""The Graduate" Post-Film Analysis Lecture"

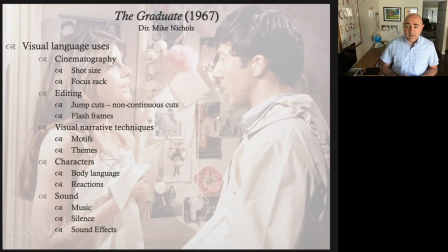0:00 Welcome back, everyone. We are back indeed. I hope you enjoyed the film.
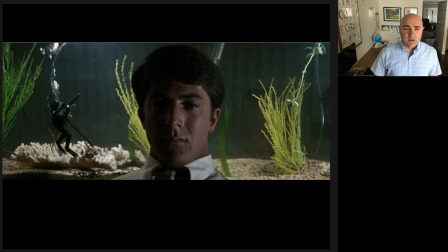0:05 This is a shot that's early in the film. Okay, so we have Benjamin. He is in front of his fish tank. And it looks almost, I mean, we know his head is not in the water. But the idea that his head is
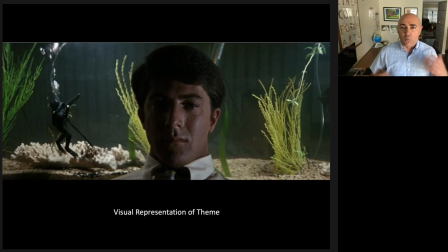0:20 framed by the fish tank is indeed a visual representation of the theme. And what is that theme? Isolation. If your head is underwater, it's also a form of suffocation. He's drowning. And there's also that little guy, you might have noticed him a few times, right?
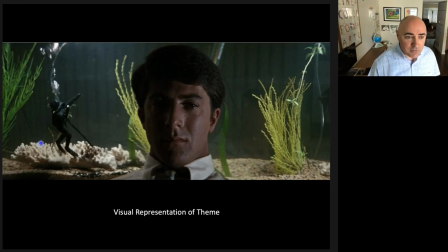0:39 The little diver guy, that represents to some degree Benjamin.
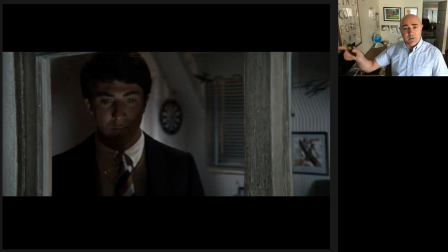0:45 That's Benjamin. So here we're looking at Benjamin when he escapes and he goes back from the party. Now remember, this is a party that is thrown by his parents for him. Are any of Benjamin's friends there? No.
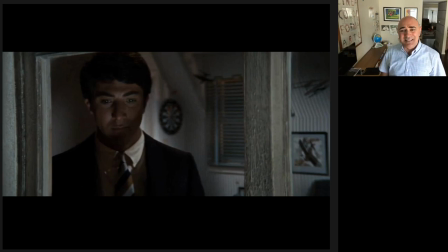1:03 No, they're not there. It's all older people. They're not his friends. He just can't stand them. He wants to get away from them. But his parents are very proud, and so they're showing him off like a trophy. He goes upstairs, and if you remember in this shot, the water is glimmering.
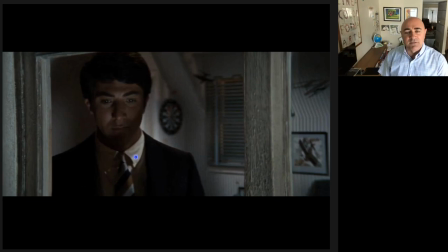1:22 The reflection of the pool is glimmering in his face. So again, no accident here. The water is rippling on his face, and the water here represents isolation, drowning, suffocation. Notice in the background, and you're going to see this in a few other shots as well, you've got the target, right?
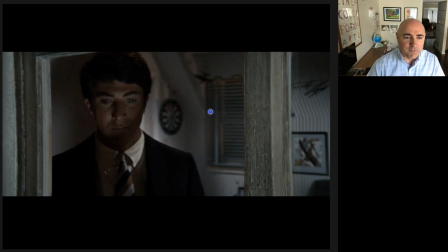1:41 There's that target, the wallpaper behind it, the Venetian slats. Look how the frame, look how he's framed. This is important. Now, we don't notice it consciously while we watch the movie, but guess what? We feel it emotionally. We feel it internally.
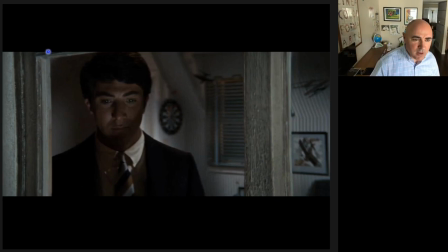2:01 We get the sense in this shot that he's closed in. He's framed by the window frame here. He's framed here. He's trapped.
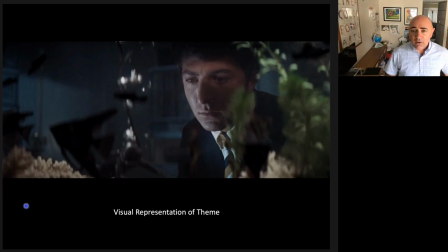2:11 Venetian blinds here. A target here. Pretty important. Okay, we'll talk about that in a moment. And yet again, there he is. He's looking in the tank. He's reflecting, but his mind is underwater.
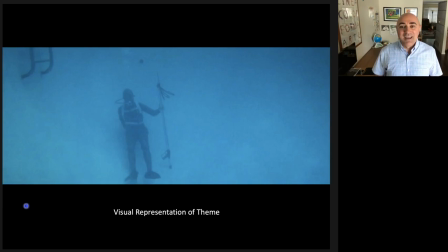2:24 Now, here comes the big obvious visual representation. His father literally buys him a scuba suit for his 21st birthday and forces him to wear it and to go into the pool.
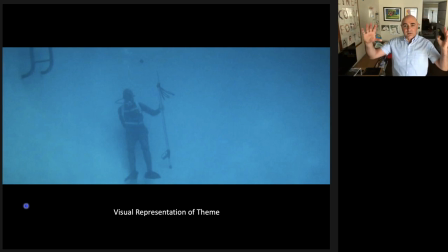2:41 That shot, if you remember, was very beautiful because the camera was pulling back and we were just seeing him all alone there.
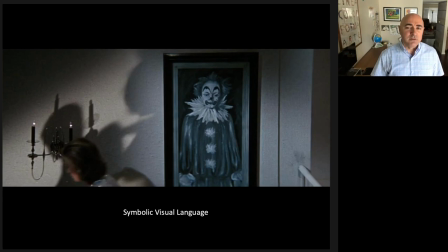2:48 This is a good example of something we might call symbolic visual language. This shot is only on the screen for a moment, but I'm sure you remember it. When his mother convinces him to go downstairs, we pause for a second on this one shot.
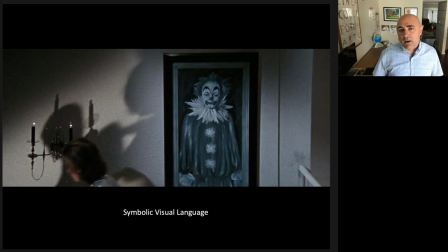3:03 A clown. The filmmakers could have put any painting there. It could have been a landscape. It could have been fruit. It could have been a portrait of the mom. They didn't choose that one. They specifically chose a portrait of a clown. Because now he knows. He's going downstairs and he's the man of the hour.
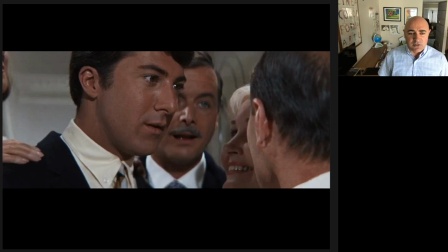3:22 But how does he feel? Like this. This is how he feels. Notice when he goes downstairs, what kind of a shot is it? It's a close-up. Does it widen out? Does it expand?
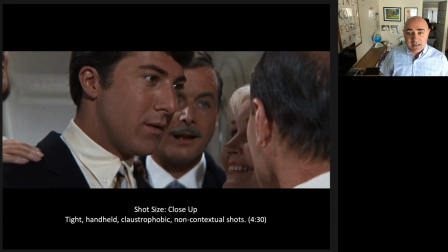3:36 Or do we always see him in this shot, in this size? We see him like that constantly. So the shot size is a close-up. Okay. So it's a very tight shot. It's very, very tight on him. Why? Because that's how he feels.
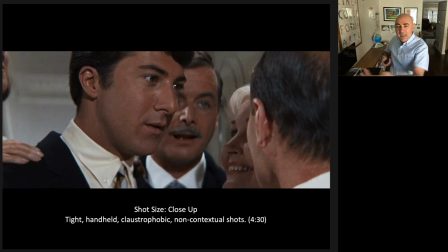3:53 The camera is also handheld. It's not smooth. It's not on a tripod. It's not panning smoothly. Why? Because he feels claustrophobic. So why not film him in a way that conveys his claustrophobia?
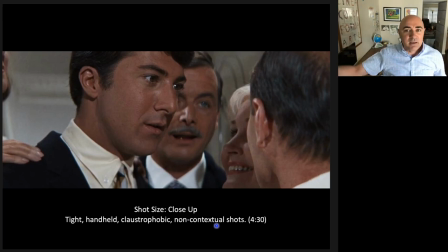4:09 It's also non-contextual. We can't get a sense of the whole space, the whole room. People are drinking, smoking. We don't get a sense of that. Where are we? We're locked in on Benjamin, right? He's suffocating and we're suffocating because we're almost too close to these people.
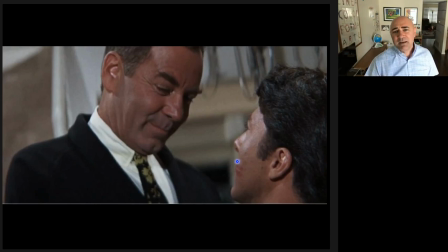4:27 You can even notice this lipstick, right? He's being pawed, he's being mauled, he's being touched, he's being congratulated. How does he feel? Like a clown, like a diver underwater. Psychologically, we're getting that.
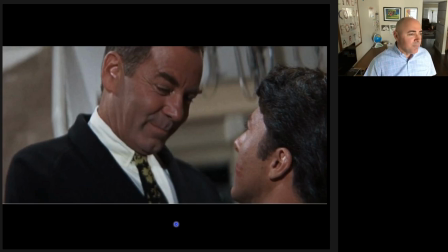4:40 We're getting that feeling emotionally without him having to say anything. He doesn't say, geez, mom, you know, I really don't like this. All of your friends are here. Mom, I really don't want to be here, right? I feel lost, Mom. I feel isolated and alone.
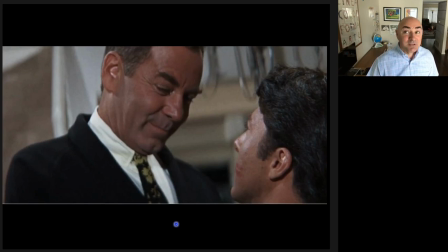5:00 Wouldn't that be dumb if he said that? The question in film is, how do you communicate that without having to say it? This, look at this shot, this guy who tells him the very famous line. One of the most famous lines in this film is the word plastics, because it's kind of like a joke. This older gentleman, this middle-aged man,
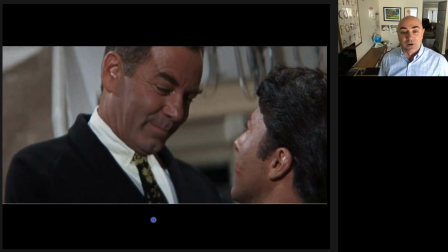5:18 trying to tell Benjamin what the future of the economy is going to be, what he should invest in, what he should get involved in. Plastics. Notice this shot. What's interesting about it? There's a relationship between them. When you look up to someone in that kind of situation, you automatically have a disadvantage.
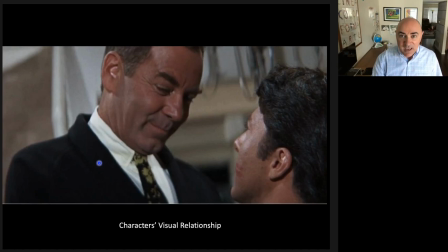5:36 You're at a visual disadvantage and an emotional disadvantage. So we're communicating their relationship, dominance, power, looking down on him, and he, weaker, shorter, looking up.
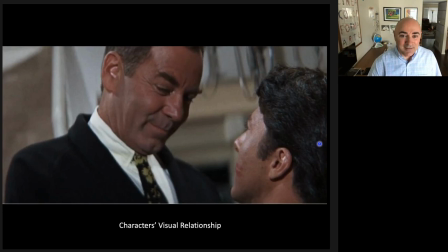5:51 Now, that's not to suggest that short people are weak. That's not at all, right? This is about the shot.
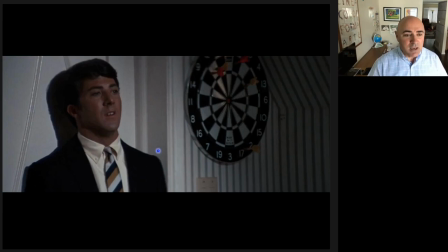5:57 Benjamin could be taller than this guy, but he's lower in the frame. In this shot, he gets upstairs, he slams the door. They could have put anything on this wall. There could have been a hat stand, a bookcase, a poster. Could have been anything.
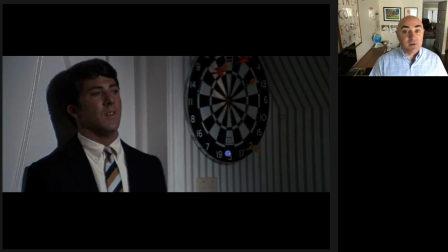6:13 But they chose to put a target. We see it. No commentary in the movie. He doesn't look at it and say, I feel like that target. I feel like everyone's kind of, I feel like I'm being attacked. He doesn't have to say that. It's right there. The lines, lines, lines, and a target.
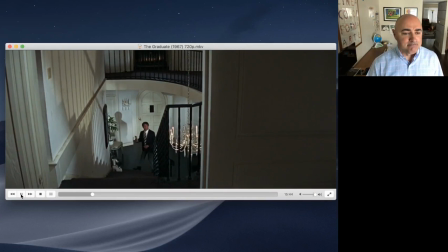6:32 Okay, so I think you recognize the setup here. Let's go ahead and jump in and watch this scene.
Mrs. Robinson? I'm in the bathroom. Well, here's the purse. Could you bring it up? Well, I'll hand it to you. Come to the railing and I'll hand it up. Benjamin, I'm getting pretty tired of all the suspicion.
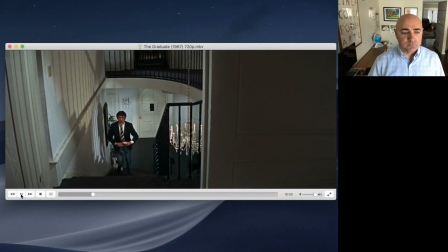6:51 Now, if you won't do me a simple favor, I don't know what. I'm putting it on the top step. For God's sake, Benjamin, will you stop acting this way and bring me the purse?
I just want to pause and just note, the camera hasn't moved here.
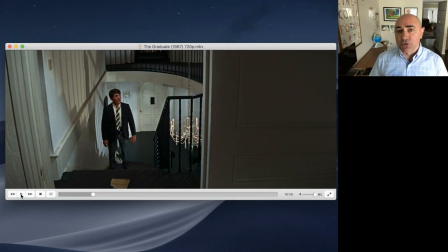7:06 It's a very static shot. The opposite of static is dynamic. Okay, we're going to use those terms. It's a locked-in shot. It's a locked-down camera. Look how long it's been locked down.
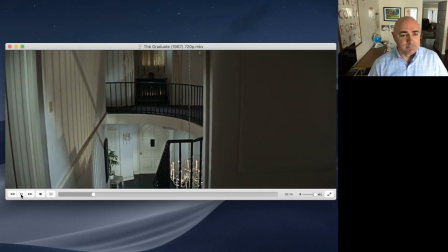7:19 I'm putting it here by the door. Will you bring it in to me?
Camera hasn't moved, has it? It's just tilted up a little.
Put it in Elaine's room where we So there's a lot of tension.
And this, look how long the shot here is just empty. We hear the voices off screen, okay? This creates a lot of tension because it's like something has to happen, right?
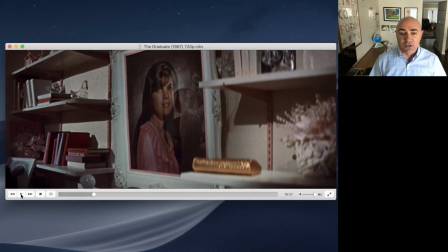7:41 Camera moves back here, okay? And there's a reflection, really important. We talked about this. We see her reflection several times, lots of glass. The irony here, of course, is that Mrs. Robinson's reflection is in the portrait of Elaine.
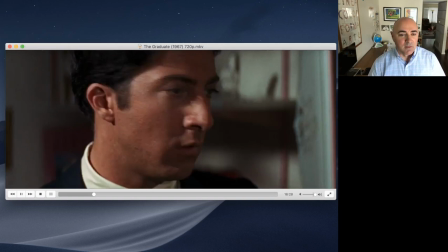7:58 The mother is using the daughter to entice this young man.
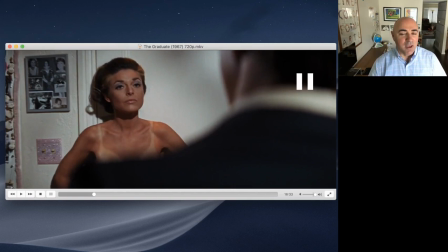8:04 Okay, 2, 3, boom.
Oh, God. Oh, let me out.
Okay, we have a lot going on there, right?
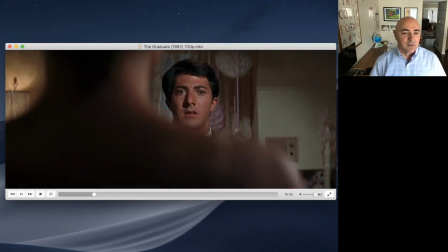8:12 Let's watch the rest of the scene.
Don't be nervous. Get away from that door. I want to say something first. Jesus Christ.